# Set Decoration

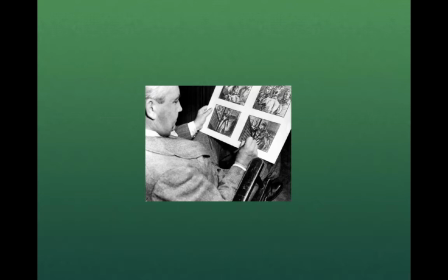Here we have Cedric Gibbons, one of the great early production designers,
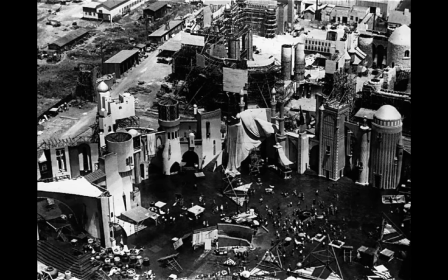sketching out a storyboard for a film, and his look in this gigantic set that he built here for Thief of Baghdad, As you can see, this is on the lot, how large that is, how huge it went into making just the backdrop for this.
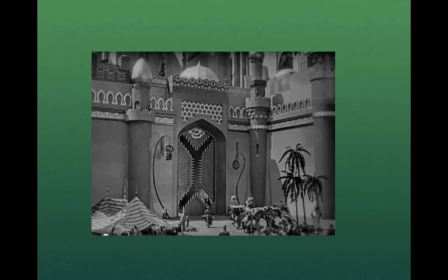As you can see here, The Thief of Baghdad, so it looked real. He was known for being one of the early touted creators of art direction.
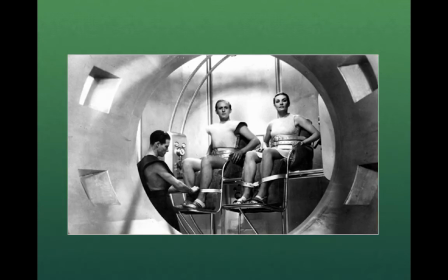Here was a futuristic movie he did called Things to Come, giving you that proto-Star Trek look all the way back in the early 1930s.
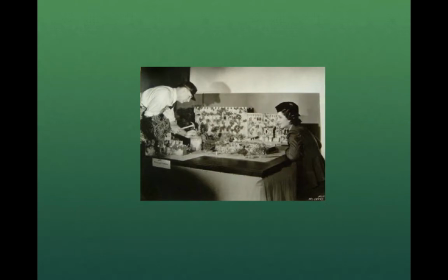The other giant back then was a man named William Mackenzie Menzies, or William Cameron Menzies, I should say. And he's here working with a model on set. You look how realistic and how specific the model is that will then be blown up into the movie.
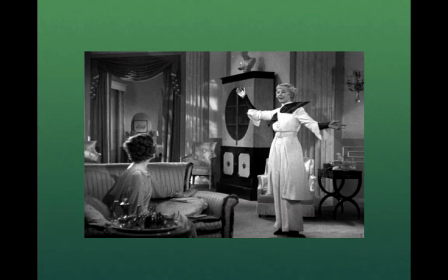He was known for a manner of designs, but even in the 1930s, he was Mr. Art Deco. You can see all the 30s movies, that Art Deco design that came in from France. It was primarily a French idea that got incorporated by Hollywood.
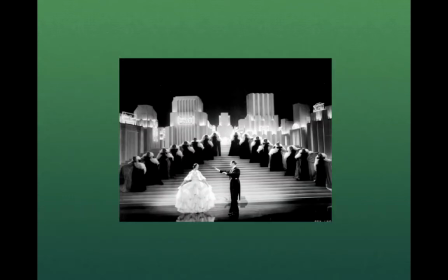His sets dominated the 30s-looking movies, as you can see in this musical production here. the kind of luminescent Art Deco,
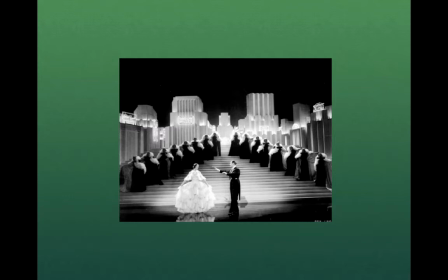fabulous costume dramas were a Menzies calling card.
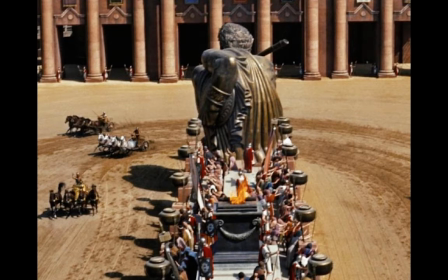As set design and deck became more and more well-financed, and we got more and more epic in our moviemaking because we're competing with TV now in the 1950s, Ben-Hur was a huge spectacular.
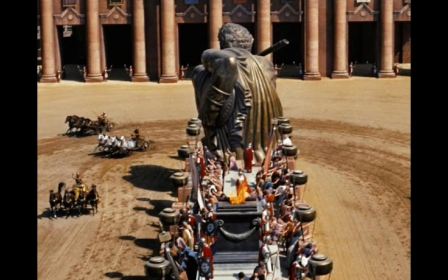William Wiley movie where set design and set deck just almost overwhelmed everybody with giganticism.
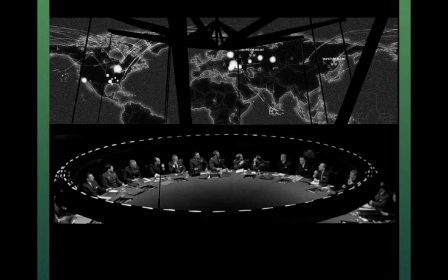One of the deans of production design, a man named Ken Adam, now Sir Ken Adam, recently deceased, was known for many many movies but he created the war room here in Dr. Strangelove and he also is known for a a James Bond movie,
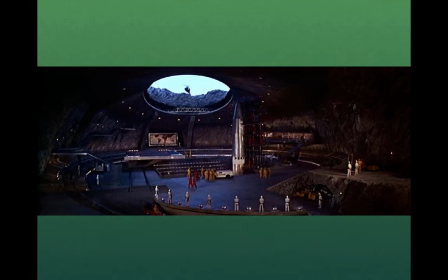You Only Live Twice, where he created the inside of a volcano here. This was the first million-dollar set ever built. Now it's common, but back then, it was fantastic.
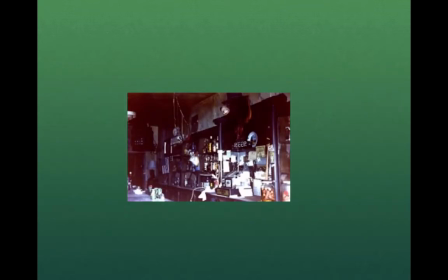But when we're talking about sets, we're really talking about the detail, the realistic detail that makes, whether it's fantasy or an epic war adventure or a romantic comedy, come to life. So it has to be a realistic detail for us to suspend a disbelief and jump into the movie.
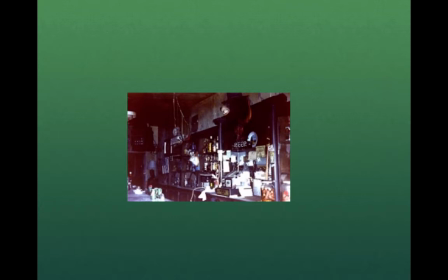And this is, for example, just the precise but very realistic set decoration in Barfly. No, this is actually Red Rocks West. This is the bar in Red Rocks West, but it was created to look like a bar in Arizona or New Mexico.
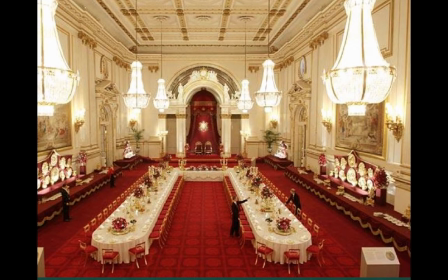But since the 50s, set design and production design has become a huge factor in selling movies to the public. And as you can see here, it's not only the color, but the huge depth that set design gives.
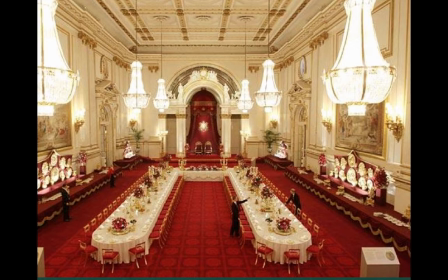The main thing about the set decorator is they've got to supply the 3D look. They've got to make it look three-dimensional by placing the objects so that we will divide the space up, as you can see here, the long tables, the chairs, going all the way back to the Royal Majesty's throne in the rear.
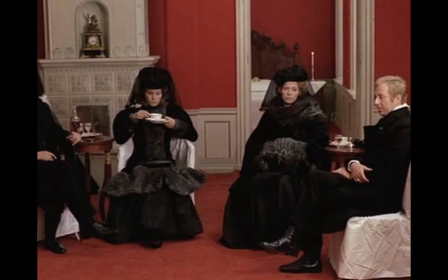Color design is important to make sure it's three-dimensional, but also placements of objects. Set decorators are the ones who supply those chairs, those furnishings, those coverings, and configure them to allow for us, as you can see, there's a room behind us here with the door open, the candle lit.